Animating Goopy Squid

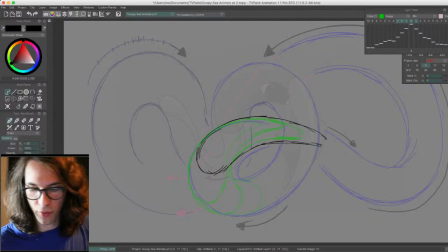493s
And I'll probably have to do a little bit of correcting on these volumes, but right now I'm just trying to get this guy going.
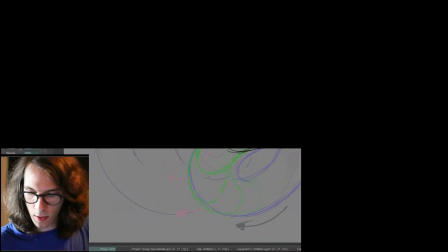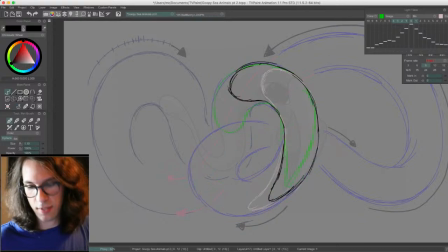518s
And I can already see he's sort of shrinking as he goes here.
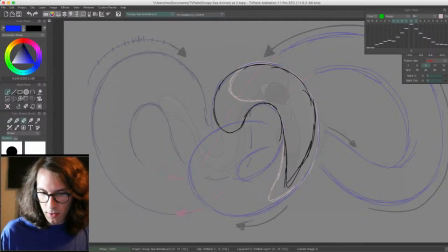522s
But that might be okay because maybe he's like going back in space a little bit this way. So I'll just have to be sure that he starts to return to his size on the first frame once he starts getting closer to there.
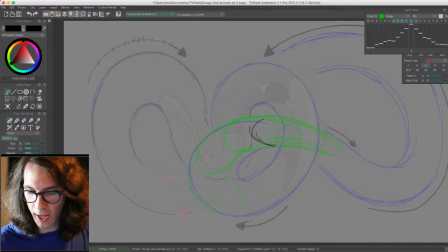539s
And I think I'm going to draw his eye kind of spinning around.
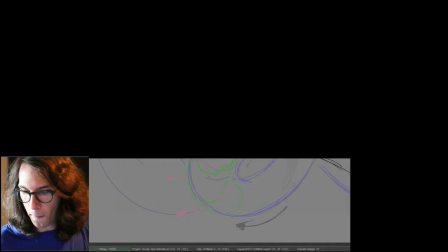544s
So even though this is pretty flat right now, once you add the eye pointing in different directions,
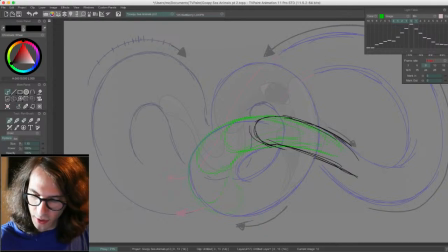552s
that'll show the way his body is oriented in 3D space, and that can help make it feel a little more dynamic.
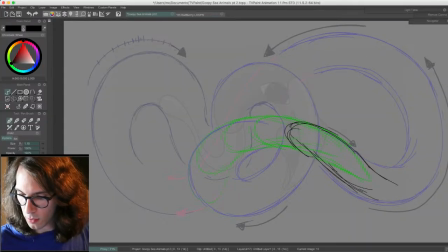567s
He's gonna go down before he goes up. And his bottom part continues down as the tip of his nose
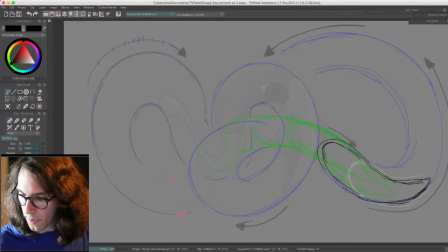586s
starts to go up in the opposite direction. When I'm drawing rough, I just kind of do a bunch of little kind of scratches,
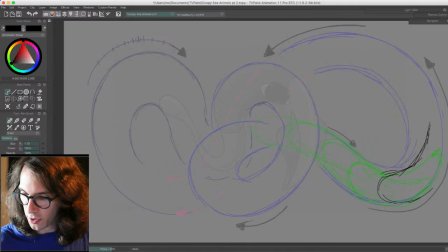605s
and I might clean it up slightly later before actually doing the clean line work, because sometimes it's well, before my animation partner does the clean line work, because sometimes it's hard to know which line you're supposed to be going for, but it's kind of more like sculpting at this stage where you're just sculpting this form.
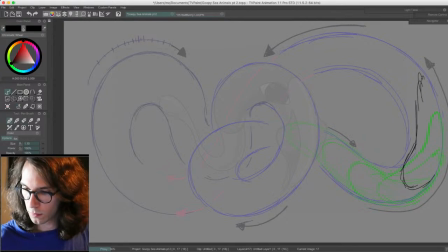Okay, let me just check this a little bit.
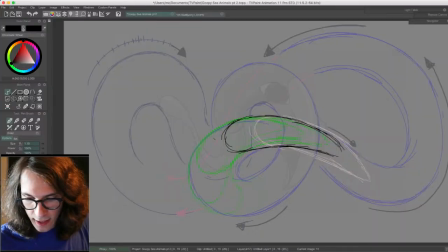647s
Alright, I think I know what I'm going to do here. I think he needs to slow down just a little bit right here.
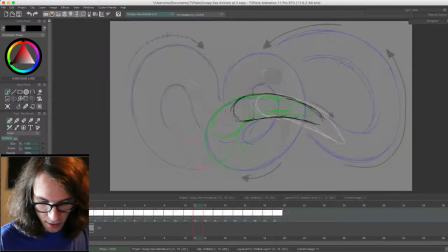655s
I'm going to add one frame and make this one favor the next frame a little bit, just so that he slows a little bit on this arc. Always want things to cushion on arcs,
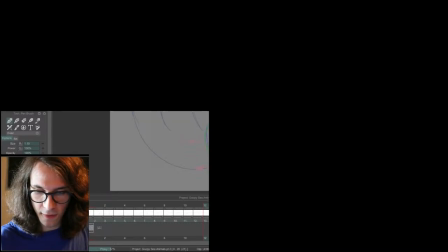676s
either in the middle if it's slowing down up here, or if it's like a pendulum,
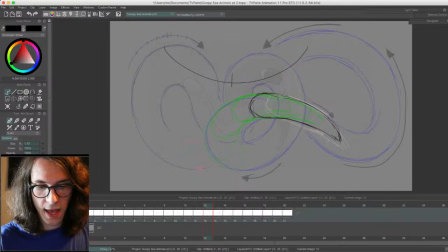682s
then it'd actually be fastest in the middle and it'd start to cushion in on the far ends of the pendulum swing. So you just have to keep in mind whatever the context of the motion is.
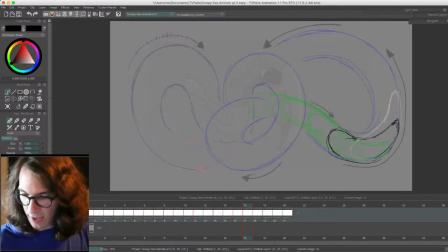697s
Okay, I think that reads a little better. So then he's going to start going fast, and then I'm actually going to have him stretch more here.
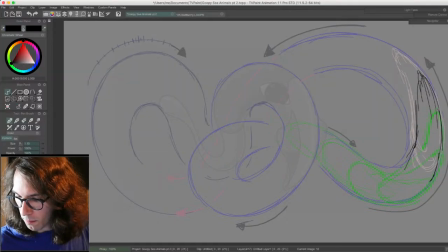705s
Start to really stretch up, so his bottom is going to trail back behind slower for a little longer. And we can even maybe when I add the eye, have the eyeball kind of stretch really far.
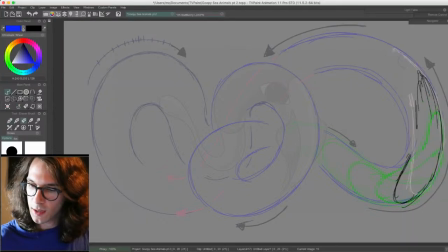723s
Not too much like a Looney Tunes character, but just a little bit more stretch on this upswing, so that there's more contrast when he comes up here. He can bunch together and get a little bit wider.
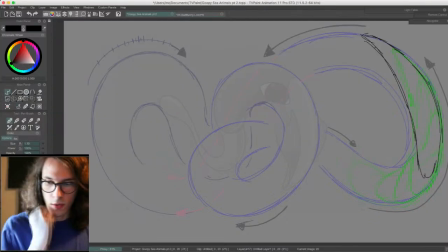739s
Let's see what this looks like.